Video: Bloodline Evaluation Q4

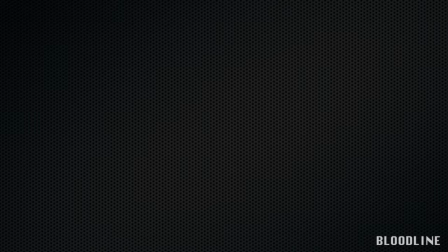Another way to handle prolonged clips was to just simply crop the clip down to duration.
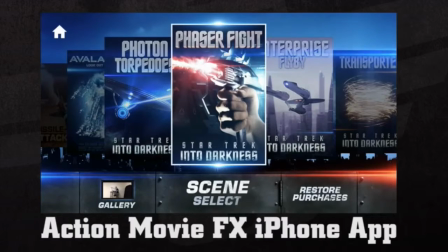For example, the flying car was from an animation app which was not particularly realistic in terms of colour and lighting.
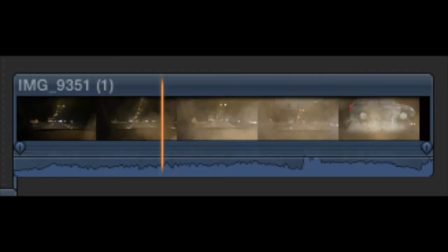Therefore, in order to maximise its effectiveness, we had to crop the clip completely so it was quick and snappy to make it harder to realise the footage was fake.
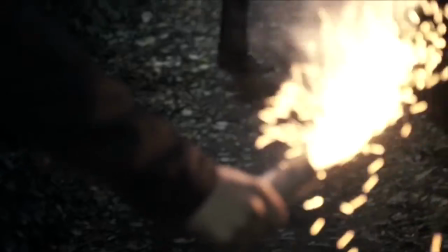Towards the end of the trailer, it included a montage with a series of shots to excite the audience. One technique that we used was the blackout, which was in sync with the soundtrack.
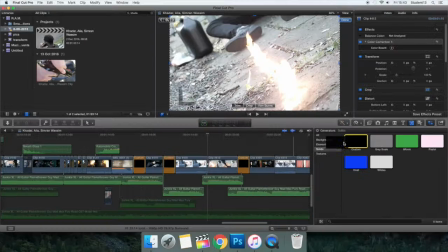I did this by searching the solid section and apply the colour black to the timeline.
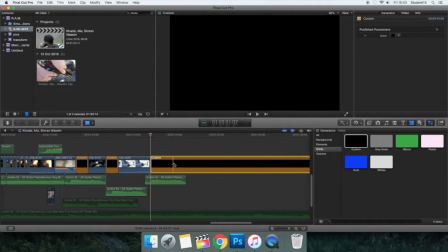I had to make sure the duration of the black was synchronised with the soundtrack and followed it with an action clip. For the last piece of footage, I thought it would be appropriate to manipulate the effect of the person just waking up.
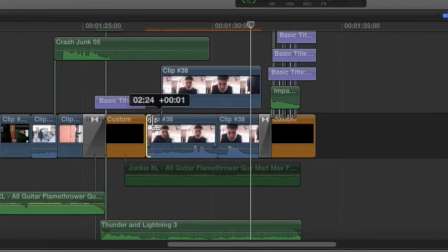We did this by duplicating the clip, layering it and then delaying one of them so it follows the following one, giving the illusion that the person is unable to focus properly.
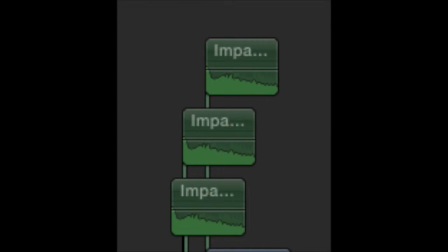One of the most important things that we needed to do was add sound effects to emphasize the jump cuts, gunshots, and all titles and fighting.
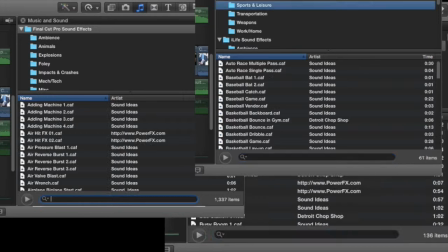These sound effects were encrypted through the software on the bottom right. We used sound effects such as impacts, clashes, broken glass, and gunshots.
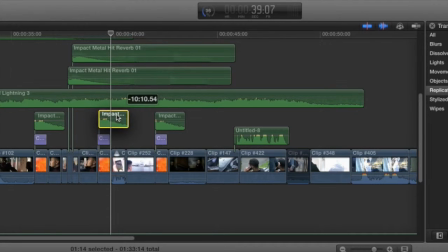We then put it on the timeline in the appropriate place to add a realistic effect for shots like guns and broken glass.
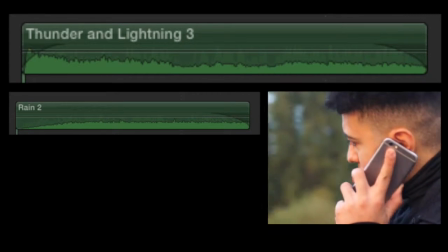We also added sound effects of thunder at the beginning to set the atmosphere to gloomy and dull light. When creating our evaluation, I used a screen recording tool from QuickTime Player so we could capture step-by-step instructions of how we made our film. We also used the green screen for our audience feedback and then attached the trailer on the bottom left so we could see what they're watching and how they're reacting. And we also used interactive videos where we were in character and finished it off by using